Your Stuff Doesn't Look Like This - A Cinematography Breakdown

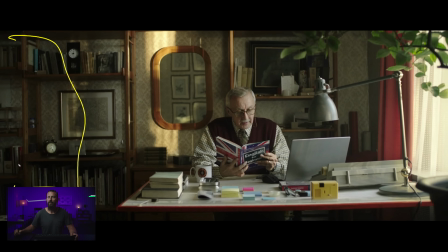You set how much you want of this fill by determining whether you're gonna neg over here, whether you're gonna use a big gray over here, or whether you're just gonna leave it for the room to then push back this way, right? But we've got lots of good things here. Again, into the L of the room, along the window, lighting from out here.
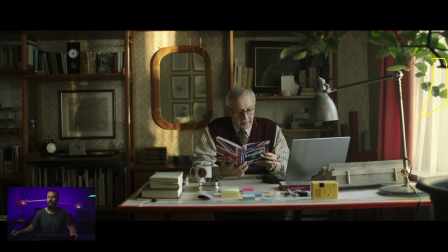You can soften from just outside the window. You can push this through with a completely different lamp, right? So you want this light coming this way and then a separate lamp in the background doing this little thing, right? And then you just set the level. And then again, this is like classic art department production design.
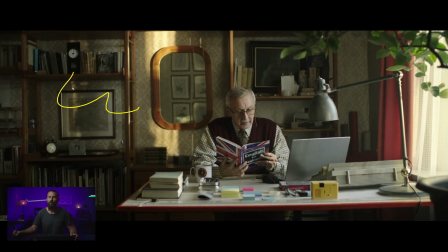If you want your commercial to be cool, find a cool location that doesn't have white walls, preferably with wallpaper, preferably in Romania, or what's another good country that you could be in? Somewhere cool, basically. You don't want to be, in your local suburb to try and get this thing done.
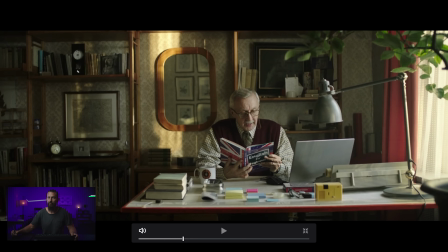So pretty cool, right? Depth, even though we're shooting, pretty much flat into the wall, there's no depth. It would be cool if there was like a doorway or something here that would lead to more depth so you could make more layers, but we have to take what the location has given us.
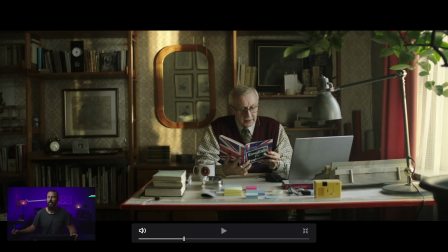Then as we move in, again, just watching this shadow side, as we move in, close-up is really easy, right?
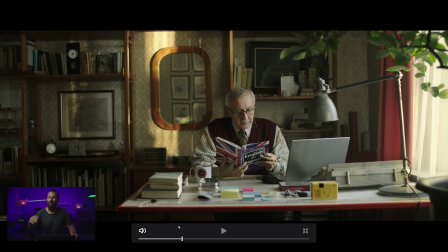It's kind of hard. Everybody always talks about how you don't necessarily want to just plonk the camera straight down the line, so just cut down the line because it can be a little bit off-putting.
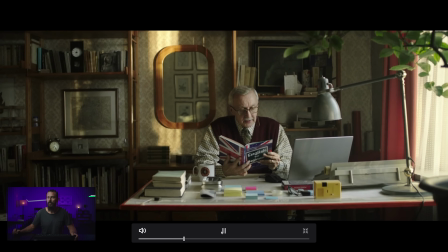Here, you can barely even notice it, We go straight in, and now you see the benefits.
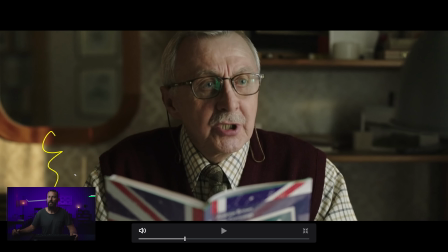So, shadow, much darker. This thing, we've positioned it perfectly. Is it in the exact same spot?
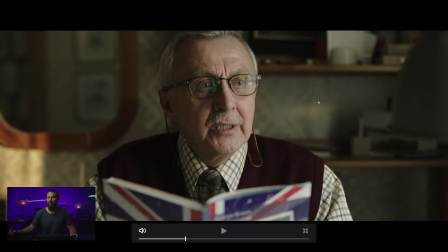Looks like it is. And this is a great looking image, right? Room tone in the back is set by that curtain. If we don't have that curtain, then we're not in control of this. You could put a floppy over there, but curtain just so much easier, saves so much time. Then you just set this level relative to this level versus the background level.
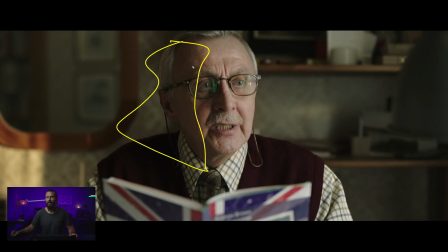And now you have your little three balances, and then you bring in your neg at the end just to get the exact amount of shadow that you want.
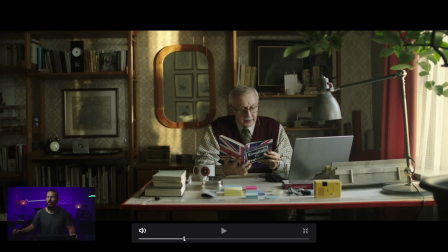And then in this situation, like where's he looking? See how he looks that way of camera?
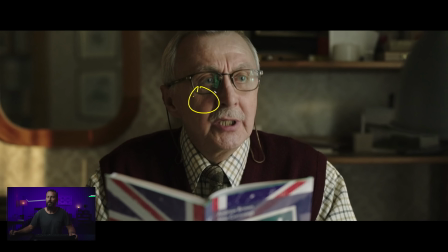You just set this eye line on the day to see how much of this you want. If you want to see more of this in the lighting, you just say, hello, Mr. Actor. I don't want to bother you. I know this is a big scene. This is your key moment here. But instead of looking, way over there, just look at this little tiny mark on the matte box.
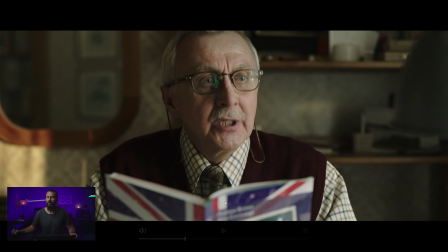If you want to make this slightly smaller or less pronounced. And then you just don't let the director hear you.
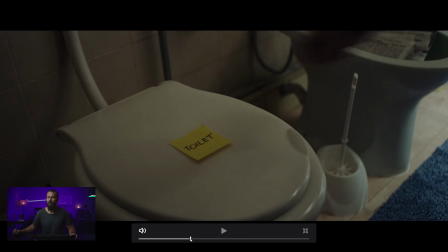And I think that's it from this one. All right, those were the major setups.
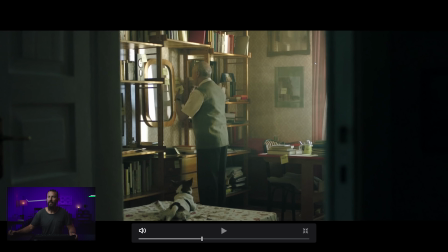The only other one I wanted to talk about was, okay, let's do same room with a little bit of haze, please, just to make it feel different.
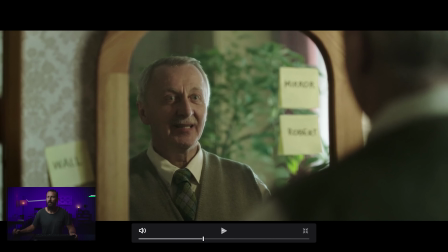Can we do that? Yes, we can. And oh man, the mirror shot, this one's always a pain. Like you're always just trying to stay out. You've always got to bring the person a little bit left of the mirror in order to block you, because if they're standing smack bang in the middle of the mirror, you end up seeing the camera,
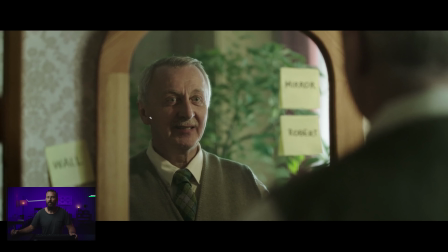right? Or the matte box. You have to tell the first AC, hey, matte box off. We don't need it.
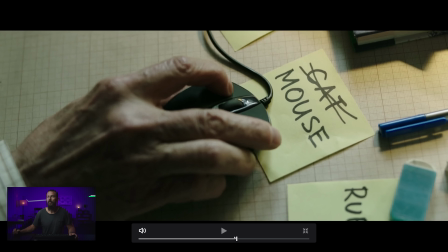Shooting inside. Anyway, that was it. The only other one I wanted to look at here was, that's another one, a little bit moodier. And again, you can tell, as soon as you set up that light, you got the dark, you got the light over the top.
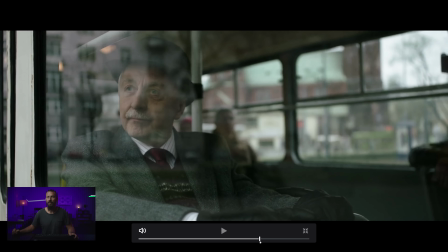There's not much depth here because we're shooting straight down. But if you want more depth, you just come less toppy and shoot more along into the window. And as long as you don't see the window in the background, then you can really set the level based on the diffusion that you put up here. There's one cool bus shot in here. Again, tricky, the trickiest location of them all, the trickiest angle.
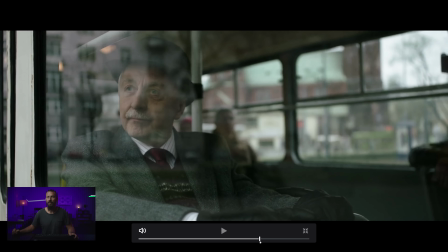Like, find a way to talk the director out of that. And then we're out the door. This is a good one, right? Man, we talked about bus stops before, so I won't go on about this one, or bus shots. But if you can pull this shot off in the bus, you're automatically winning. Look at how he is not looking over here. Don't look back in the bus. Don't look straight ahead. Look this way. Not an accident. Why? Because we got light coming from here, and then the shadow happens naturally from the bus, not allowing as much light. It also helps if it's an overcast day, because you don't have as many things to balance. Okay, that is going to do it for this little breakdown. Hopefully that helps.